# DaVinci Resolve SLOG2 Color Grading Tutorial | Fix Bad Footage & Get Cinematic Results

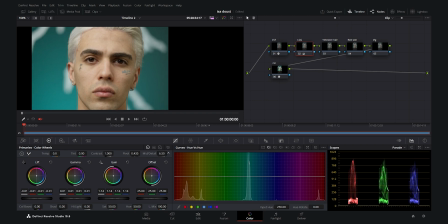[4:09]
I do not want to go so much because it makes it really bad. Maybe I just want to add a little bit of mid-tone detail.
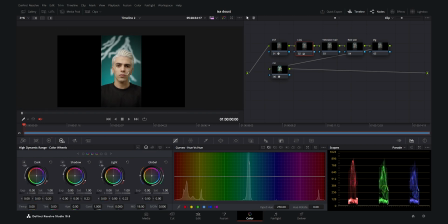[4:17]
I think it's enough. And now let's go to the HDR here. I want to add a little bit of saturation to give it again some pop. And as you see, I'm adding saturation, not so much. I do not add so much saturation, but again, this video is something which needs a little bit of pop.
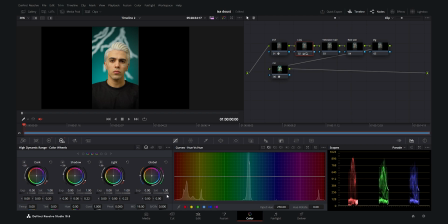[4:35]
So we add 30 saturation. And for the temperature, as you see, this video is a little bit warm, and the thing in this video is the hair should be white,
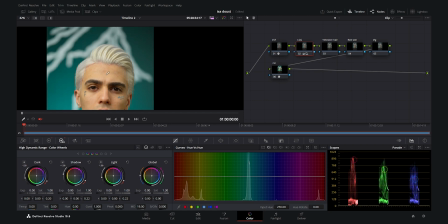[4:46]
and it's really important to have that white effect in the hair. So I'm going to decrease the temperature and make it cooler. Around I think 700 is good in my opinion.
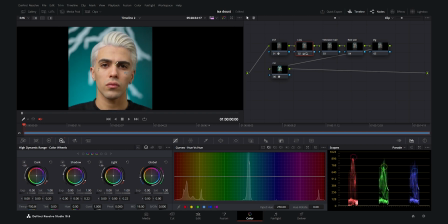[5:00]
We have a good temperature on the skin and the hair of the model.
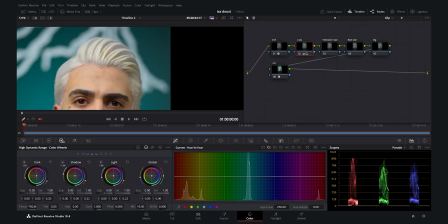[5:04]
Again, we see a little bit of yellowish because it was new and we need to fix this with the yellowish hair note.
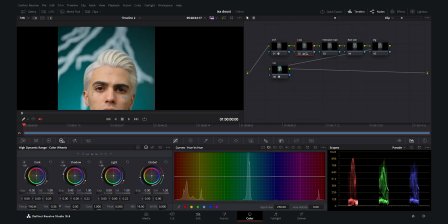[5:12]
So I'm going to again play a little bit with the tint also here. I just want to add a little bit of tint to make it more magenta.
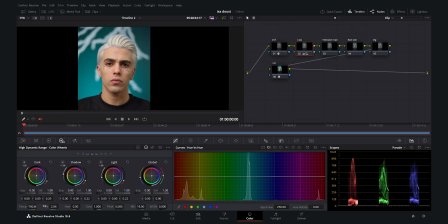[5:20]
I saw a little bit of green. As you see, if I go back, you see a little bit of green. I want to add a little bit of tint. I think it's enough, and this is enough for the lift and gamma.
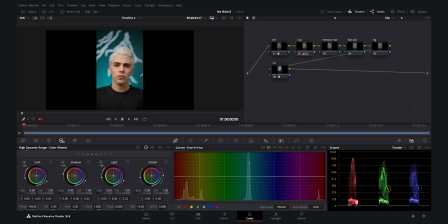[5:31]
Again, you can see we made a little bit of difference, but it turns the footage so much better. You can see, and here is a before and after until here. Now we go to the next node, which is the yellowish hair.
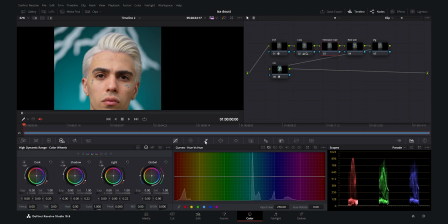[5:45]
I want to remove this yellowish tones from the hair. What I need to do is to use my qualifier to select this part of the hair.
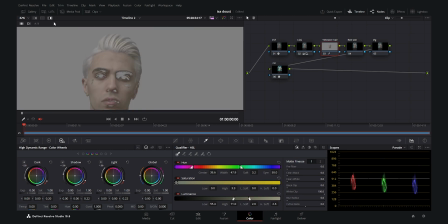[5:53]
As you see, I click here and I turn on the highlights to see what has been selected. As you see, it has also selected the skin. We have to narrow down this selection to hair. As you see, I want to narrow it until we only have the hair. As you see, I think it's enough.
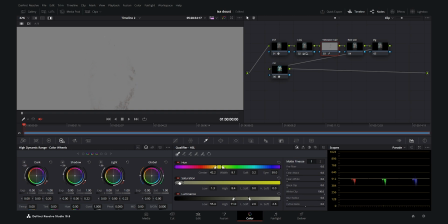[6:10]
Now we have to refine it with the saturation and the luminance. You need to play with these settings, and for these noisy areas you just need to play with the matte. You need to clean the blacks and clean white. As you see here, just play with these settings.
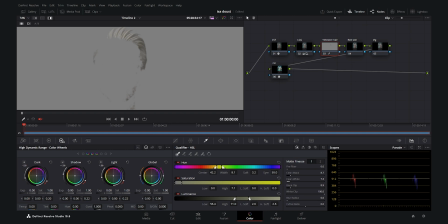[6:27]
You might want to play with them to achieve the result you want, and you want to give it much blur in order to make it soft. And go to the second tab also. Be sure to use the denoise. It's a really good option. You do not see noise when using the qualifier.
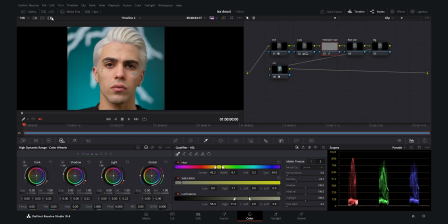[6:43]
And as you see, I have a good selection in my opinion. And now I go to my curves, hue versus sat, and I click in the yellowish area.
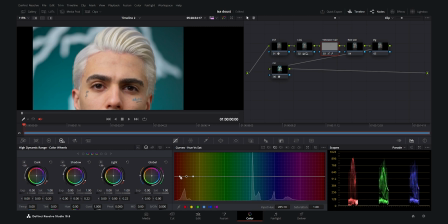[6:55]
As you see, it creates a point. I want to move the left and right point in order to make it soft. I bring them back to the zero, and here is our problematic area. I want to decrease it, and as you see, as I decrease this, we get a better white hair.
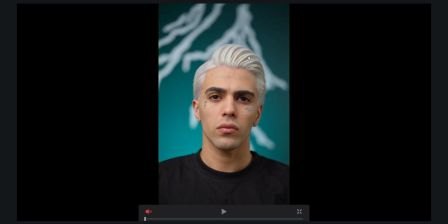[7:12]
You can see how beautifully we removed that yellowish tone from the hair.
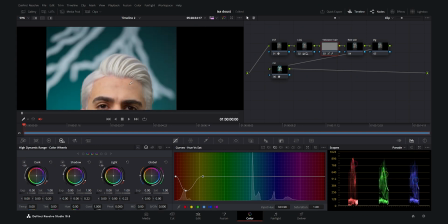[7:19]
It makes a huge difference. It's a small movement here, but a huge difference, guys.
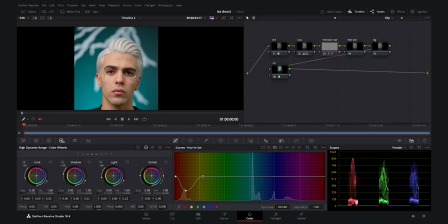[7:25]
Now it's done for the yellowish hair note. Let's go to the red skin.
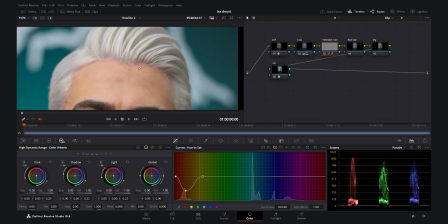[7:29]
So here, why I created the red skin node, because I saw a little bit of redness in these areas.
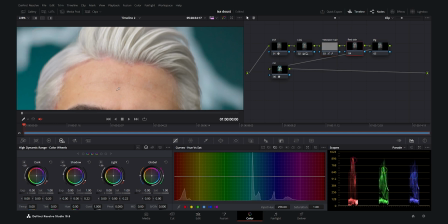[7:36]
I wanted to fix them. It's a small movement, but again, I think it makes a huge difference, especially when the model turns the head.
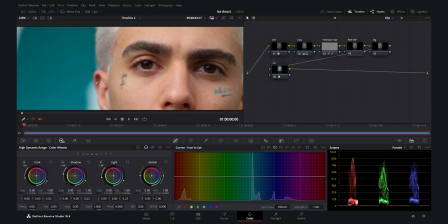[7:45]
You will see a lot of redness in his ears.
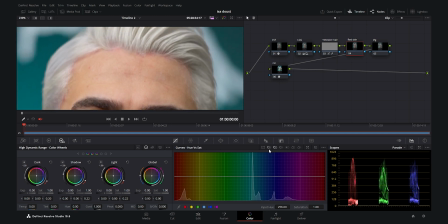[7:47]
So I'm going to select the red skin node, and I go to the hue versus hue and select this area.
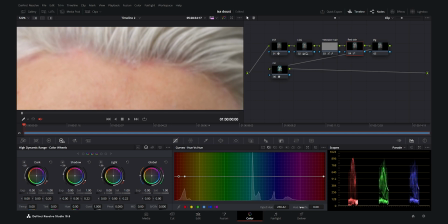[7:54]
As you see, it creates a point for you, and I will rotate the hue just a little bit to around -5 or 6, around 6. And as you see, we have really beautifully and naturally fix those rednesses.
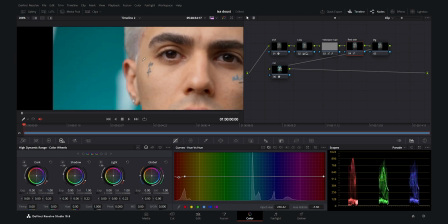[8:11]
Again, it's a small movement but makes a huge difference.